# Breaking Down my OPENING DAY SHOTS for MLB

Welcome back to the channel, everyone. Pete Gottschalk here. Videographer for Major League Baseball, sports videographer, vlogger. If you're new here, I really try it all on this channel, and today I wanted to give y'all a little short tutorial, very brief video. I do get asked a lot of technical questions, a lot of career-based questions, but today I want to go through and break down my individual shots from opening weekend of Major League Baseball season 2022, because I have answered job questions, I have answered technical questions, and I've never really explained how to shoot in certain situations. So that's what we're gonna do today. Let's get into it. Welcome back to the channel, everyone. What is up?
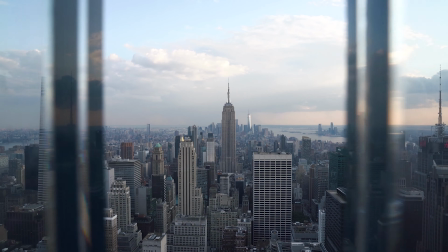35s
Welcome back. Pete here.
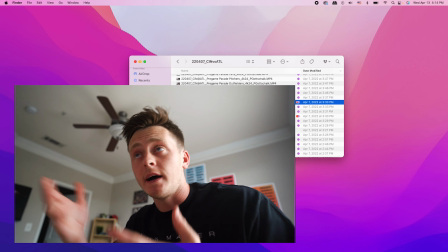41s
As you guys can see, I have my Finder window open to my opening day folder.
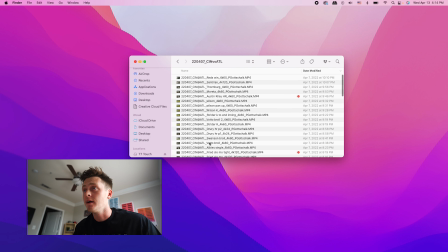46s
There's a lot in here. This is every clip that I kept. There's probably a little more than a normal game, keep in mind. As you can see, there's little clips tagged in red, and these are the ones I want to break down with y'all today. And I'm also gonna break down the Sunday day game against Cincinnati as well. Also, a side note, these shots are shot for the most part on a Canon C70, and then also a Sony A7 III.
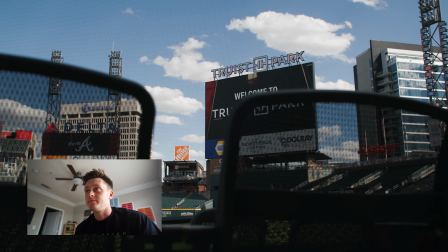67s
But let's start with this Truist Scenic 7. So this is just a 4K slow motion 120 shot. A scenic shot is essential to setting up any location or ball game or edit.
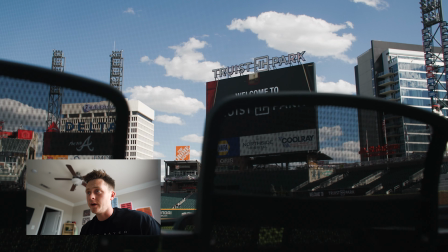80s
I would recommend, if you're shooting anything, go and get a scenic shot first. If we go through this clip, I start here with something in the foreground.
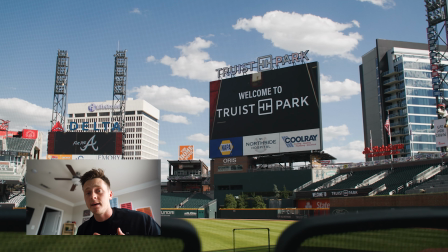88s
That's important. Whenever you're shooting anything, this goes for game action, landscapes.
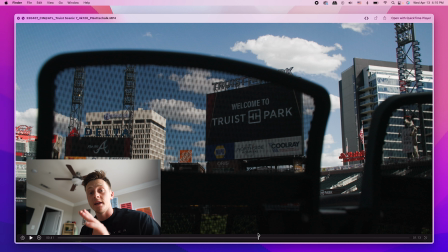93s
Adding anything in the foreground is gonna add depth to your shot, your photo, whatever it is. The shallower the depth of field, the more that depth will be noticeable.
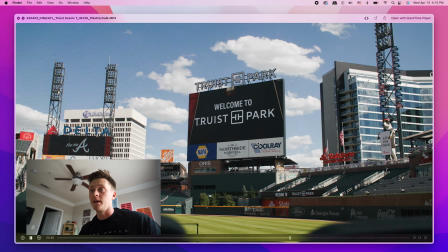103s
Another thing is when I'm shooting a landscape, a big environment like this, when you have the scoreboard,
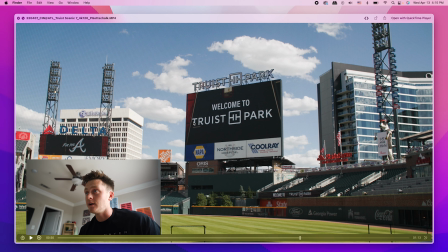109s
the building, the field, everything here, you want it all to be in focus. So I probably have, I have my f-stop here at around f7, and that'll allow everything to be in focus.
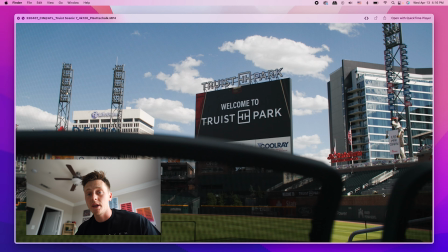119s
Nothing will be back focused, and this movement here, any movement in a shot is going to make it more interesting.
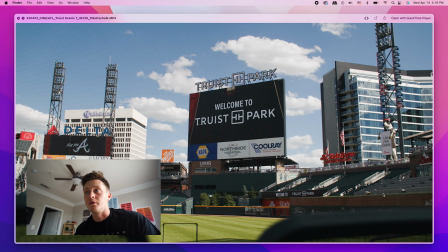126s
I mean, if we just let this play, it's a nice, simple scene setting shot, something the Braves can use, something MLB can use.
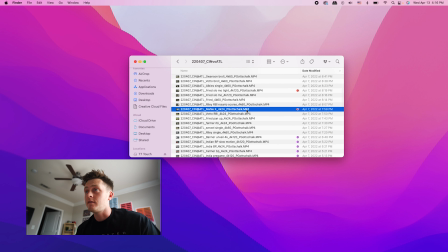133s
Second clip I want to break down is this Molly K, and this is a really simple one.
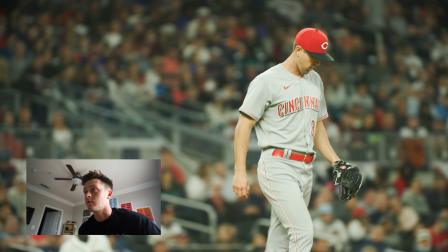138s
It's really kind of a general rule for shooting sports or really anything in general. If we play this back, this is the Cincinnati Reds starting pitcher from opening day.
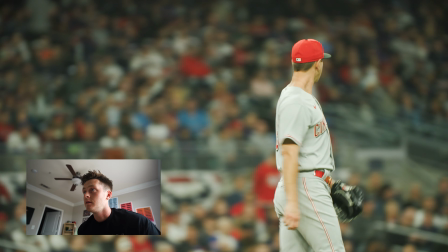147s
You can see he gets a strikeout here, and then he does his little K walk behind the mound.
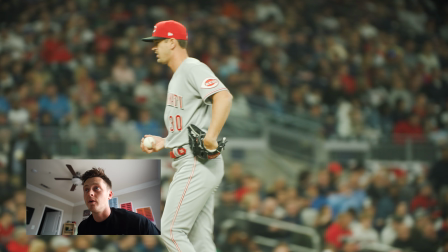154s
Let it play out, let it breathe.
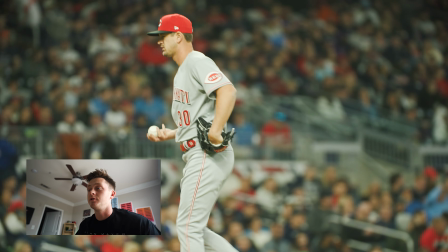158s
See, and we even get him going up into the next batter onto the mound. That is an important rule just for you young videographers. Let everything breathe. Don't cut it off early. Let everything roll 5 to 10 seconds longer than you think it needs. Now, obviously, certain situations won't allow you to do this, but try that generally.
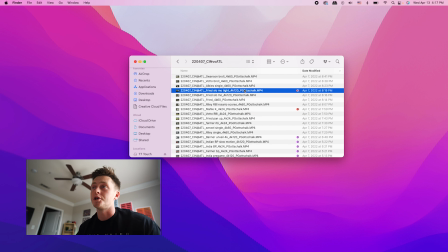175s
Our next clip is a Max Fried slow motion, tight shot in 4K. Here we go.
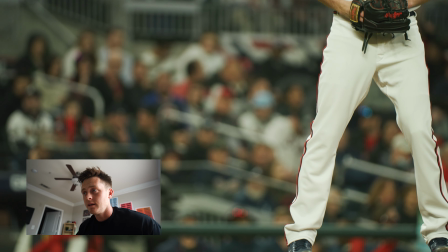180s
We're gonna start at his feet. And this is just a simple rule for you young videographers.
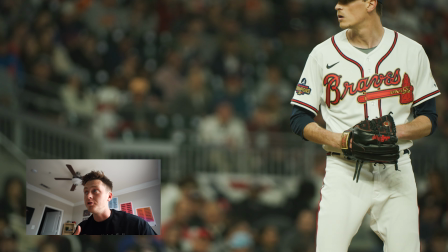185s
Movement is going to add anything to shots. And make sure you try and shoot tighter sometimes, and also shoot wider sometimes.
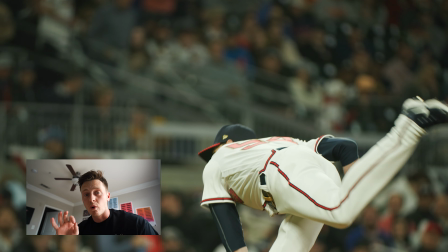192s
This is a tight shot. I get a pan of him right before he goes into his delivery, and then I try and keep him in frame.
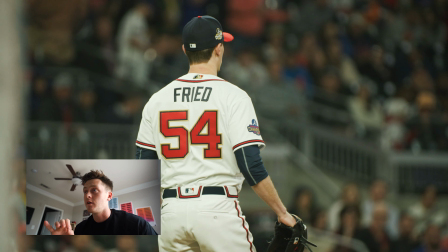199s
It's kind of hard with pitching to keep him in the center of the frame because they move their torso so much.
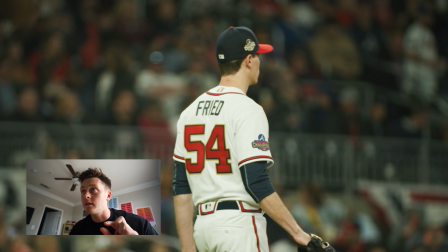204s
Now, if we see this player cross here, the base runner,
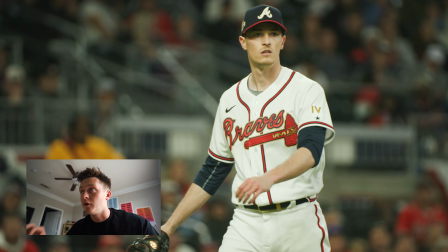210s
sometimes if you're on autofocus, the autofocus will catch that and make Max go in and out of focus really quick. You don't want that. You don't want that. Be on manual focus. The earlier you try and learn, the easier it's gonna be. And the more reps you get, the better you're gonna be at rolling focus. Use peaking if you haven't. Here is an Austin Riley home run.
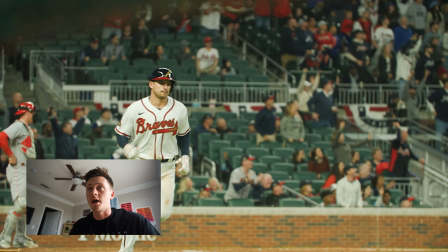230s
This is just a simple shot. Nothing special.
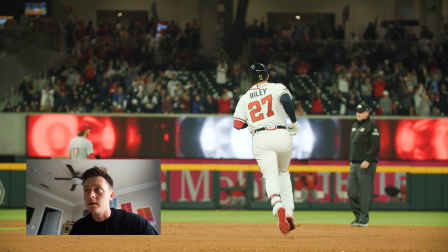237s
If you notice here, if I play this audio for you, the audio is a little blown out at the top, and that's because my levels were not set low enough.